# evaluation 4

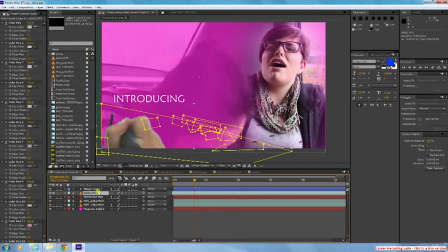4:16 And then the next thing I did was Vanessa's name. I actually got someone to just write Vanessa with a black marker on a piece of white paper and just filmed it.
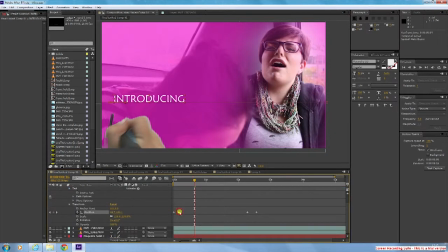4:26 Now, because I filmed it, when I used the colour key to get rid of the white background, I didn't get rid of all of it, and there was certain shades of background white that I couldn't get rid of. So, as you can see, in a minute, I set a lot of colour keys, probably about 15.
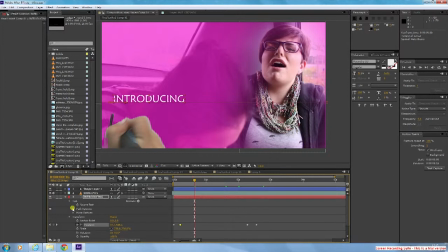4:42 And I also keyframed some of the masks I made to get rid of even more white background because some of it just wasn't,
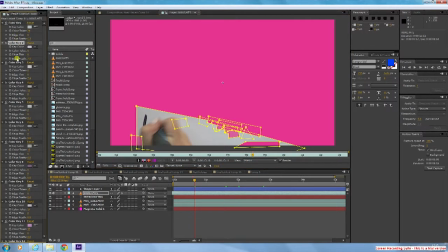4:51 as you can see there's a lot of masks around where Vanessa's name is written. I had to keyframe the opacity so that you could see it, and then in some frames you couldn't. On the side on the left there's all the colour keys are set. Some of them weren't even all white, some of them were quite purple.
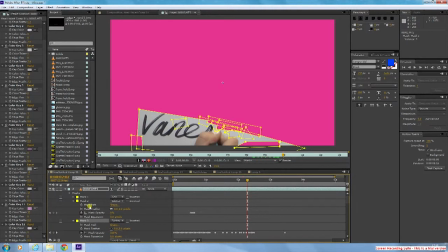5:09 Because it was not a picture, it was a video, so there's a lot more different shades of white to get rid of. But there's a lot of masks as well that I had to use. But in the end, you managed to see Vanessa's hand and the name Vanessa without much white background, so it turned out well.
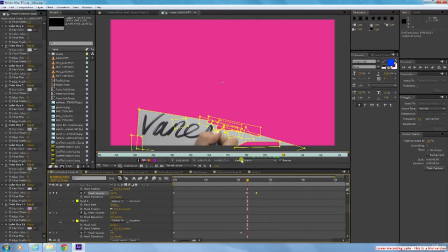I also had to shape a lot of the masks around the letters, like the S and the A's,
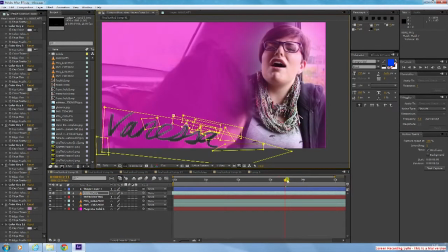5:45 to make sure that there was very minimal white background.
I can smell the
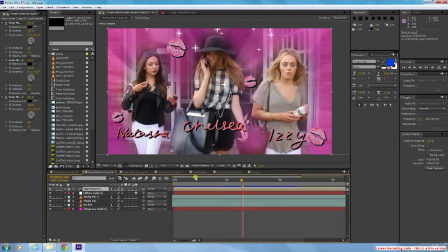6:01 So the next one is the Mean Girls one. We keyframed again the frame that we wanted the introduction to appear on,
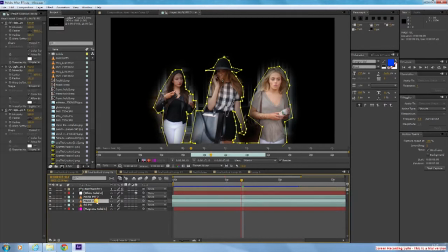6:11 and we masked out the 3 Mean Girls and then set the exact same colour solid.
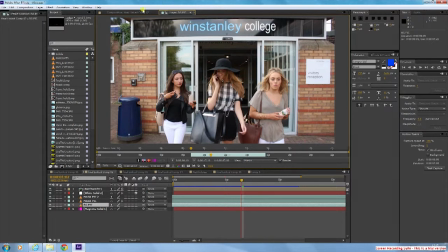6:17 I'm glad you like your we set the exact same colour solid, the pink one in the background,
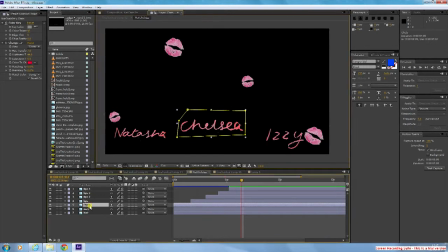6:22 and then we wrote each name in lipstick and then changed the colour
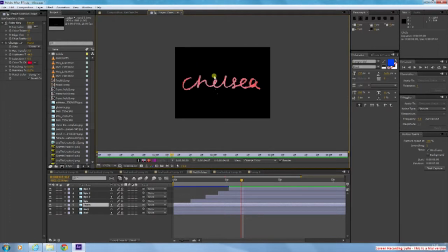6:27 by using the change colour effect to quite a pinky ombre effect, which we thought was a lot better than the original red lipstick colour that we used.
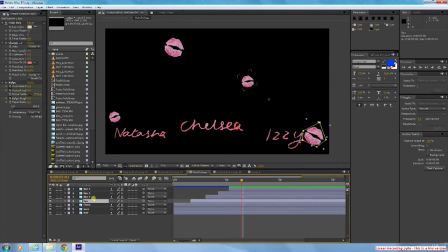6:35 We did all of this in a separate composition and added it to the Mean Girls one because there's a lot of work to be done in it. So we didn't want to have too many layers on it. And then these kiss marks were also done on paper, then we just transferred them.
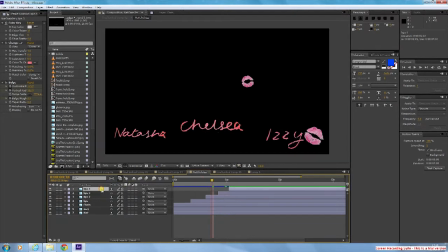6:49 And we also changed them to the exact same colour as the text. And we put bulge effect on it as well. We had to set it quite precisely to how a kiss would look on a screen. So we started from the centre and worked our way out, which involved quite a few keyframes.
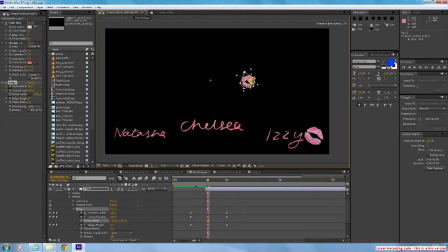7:09 That's me just playing around with the bulge just to get it in the centre but also make it look as natural as possible. The effect was done quite quickly, so it wasn't that noticeable anyway, but we think it definitely makes a difference.
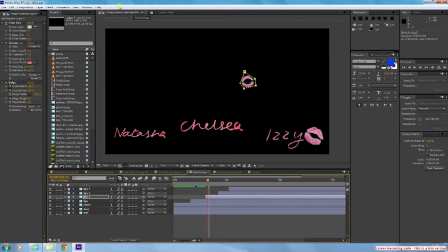7:23 And we started some of the kisses at different times, like later, so that they wouldn't all appear at once, as you can see with the bars.
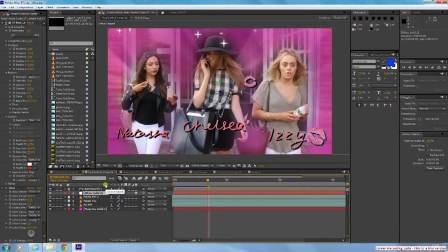7:36 So the next thing I did was add the particle, the sparkles and the glows. So we used CC Particle World, which added the little diamond sparkles across it, and we made them fall down just by changing the gravity.
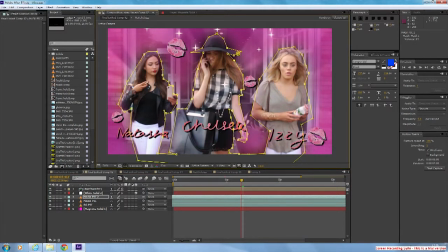7:56 And we also changed the birth and death rate to white and pink so that it wouldn't change that much in colour during the introduction.
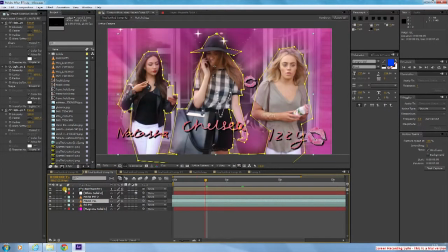Another thing we added was glow behind each of the Mean Girls so that they would stand out a lot more.